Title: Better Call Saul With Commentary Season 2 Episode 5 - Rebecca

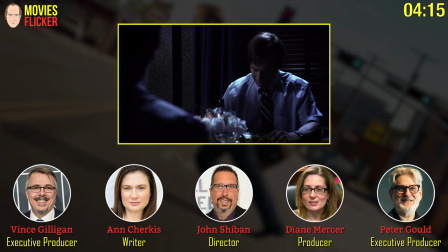(4:10)
And Tony and his great crew had to turn this thing around pretty quick because, you know, you've seen it in a great many episodes with the wires hanging out of the ceiling and all that.
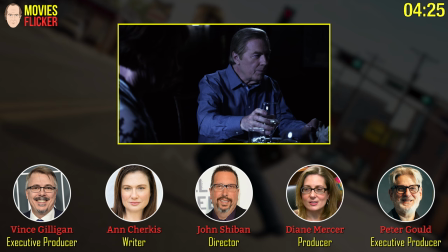(4:18)
And they had to put all the wiring back in. They had to make it look like, you know, the place was not lived in by someone who's allergic to electricity.
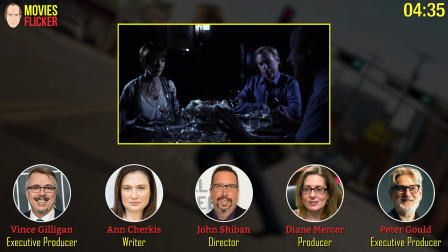(4:28)
Hey, Diane, could you tell us a little bit about how this look is put on the show?
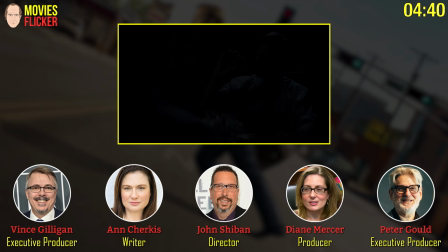(4:34)
Obviously, this scene looks different from the regular scenes on the show. How is that done?
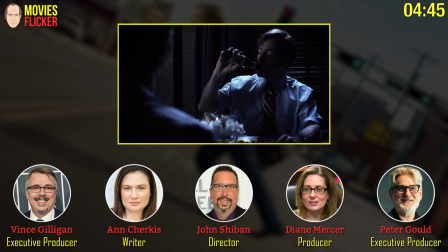(4:39)
This all happens in post. I mean, we shoot, you know, now on Breaking Bad, we shot 35.
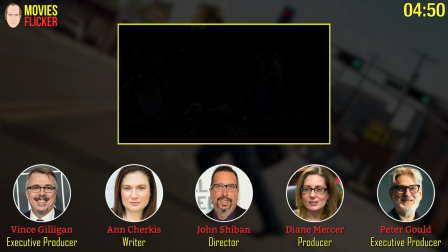(4:45)
So our dailies color was to some degree baked in, and we had to move forward from that once we got into post. But now that we're in the digital realm, we start from ground zero when we go into our final color. So we have one look on the dailies, and we kind of live with that.
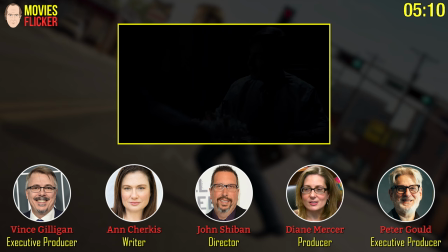(5:05)
But we always knew that we wanted we've kind of set this this pattern of using
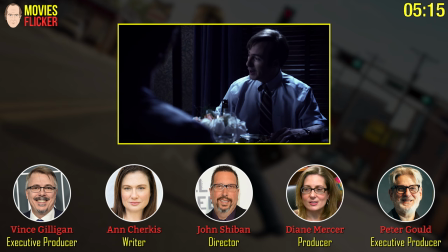(5:10)
the bleach bypass look to tell for the flashbacks to just help the audience kind of figure out where we are in time.
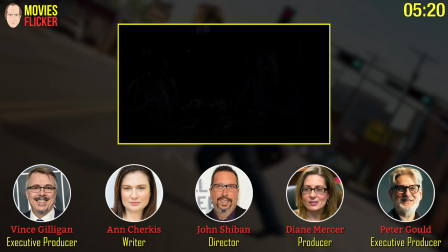(5:16)
So we we we did this over a couple of days.
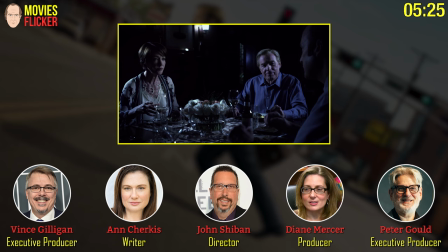(5:20)
I think we brought you guys down to the color bay and we chose a look that we thought was,
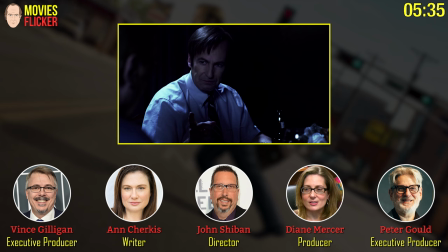(5:28)
you know, would play up the fact that there's electricity in this house and also be consistent with our with our. look when we're in the past and you know be as flattering as we could to these actors
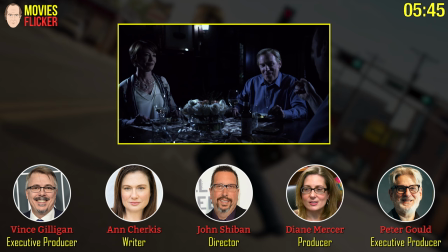(5:40)
and then our colors goes through and make sure everything matches and tries to make everything look
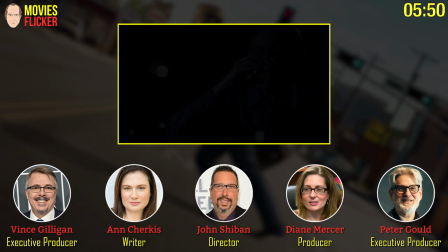(5:45)
you know consistent and and and pretty and
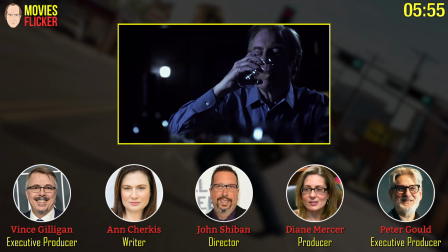(5:49)
um and and it's really a storytelling device that's the most important
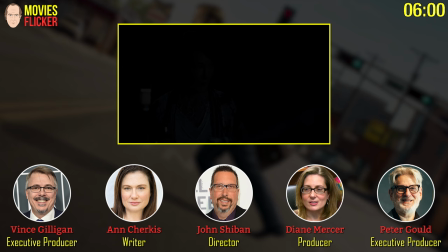(5:54)
thing you know i don't think we would necessarily have chosen this look if it wasn't to help us figure out when we were in time um
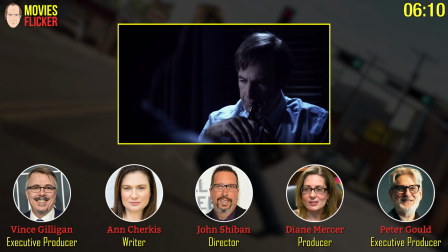(6:02)
but it really does help i think when you're trying to watch the story and understand the story and do you want to talk a little about the
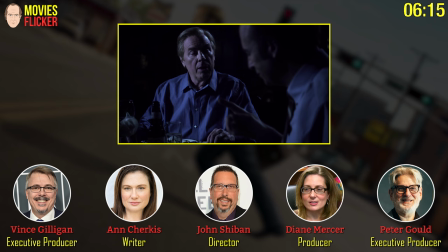(6:09)
uh uh i don't think these two gentlemen would mind there's a little bit of digital magic
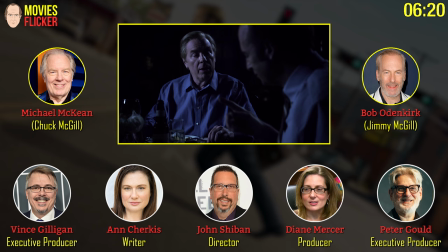(6:14)
done to bring uh on on bob odenkirk and michael mckeon here to to to bring them uh eight or ten years there is yeah and
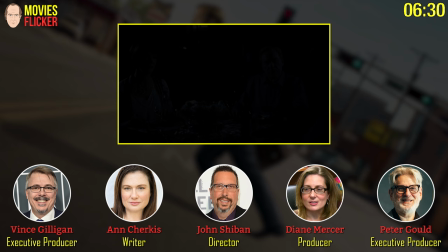(6:23)
um it's i i don't know if people really know that that
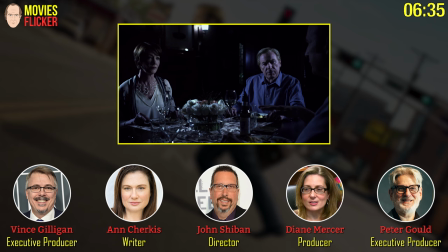(6:28)
we do that because we try to make it as invisible as possible but every single shot in here of chuck every single one
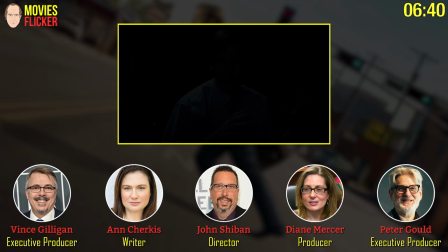(6:35)
every single shot in this entire teaser has just a little bit of it's basically a virtual plastic surgery it's kind of how we we think of it you know we kind of lift their eyes a little bit.
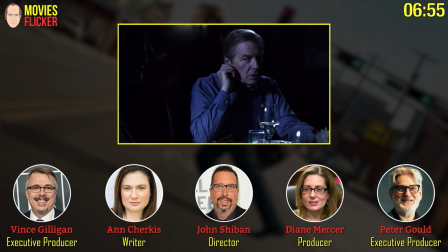(6:50)
Sometimes we do some work on the forehead as well just to make them look, you know, because we're trying to sell this as 10 years earlier. And so, but we don't want it to look distracting and weird.
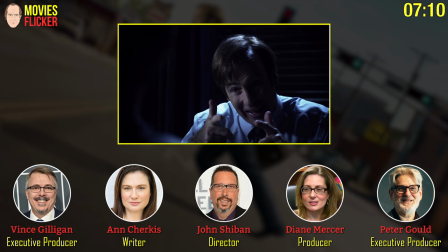(7:04)
So we, we try to kind of strike a balance of making it look as real as possible and, um, and, and yet really show that these guys are younger.
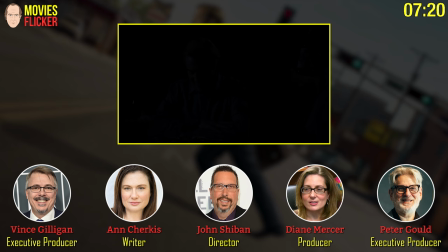(7:13)
And they, of course, they sell it with their performances. That's really the number one thing. Bob really feels younger, the way he's performing the scene. Absolutely. And then we just help it along a little bit. And we have two great artists. Can you follow me around and do that? I want that so much. I want that so much. And talk about the two artists.
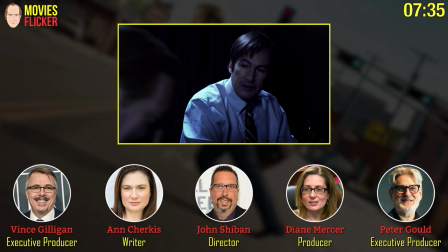(7:30)
These guys are geniuses. Yeah, we have Jay Segimoto and Brian Conlon who are two artists that work opposing shifts at our post house.
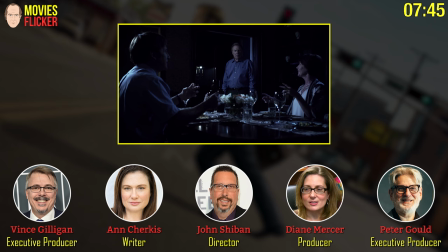(7:39) Keep me posted.
And they kind of developed this look last season when we did a couple of flashbacks and we were really happy with what they did. So they kind of split the scenes and split the shots, and the two of them did every one of these. And, you know, when we talk about things that are done digitally,
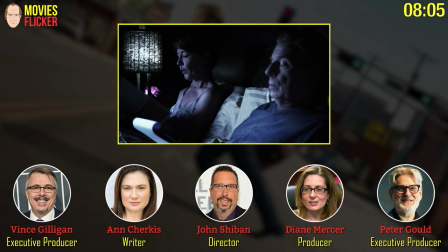(7:57)
I think there can be the feeling that it's a matter of pushing a button, and then suddenly they get younger, or pushing a button,
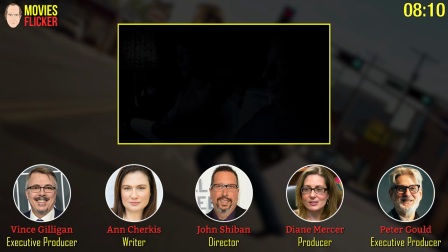(8:03)
and then things change. The truth is the digital side of it is just a tool, and these guys are artists.
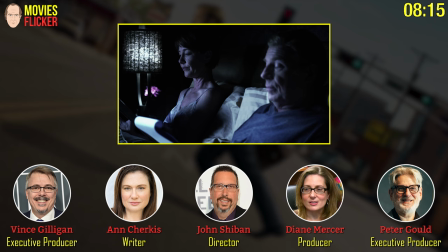(8:10)
And it's because they are so subtle. And you can go too far.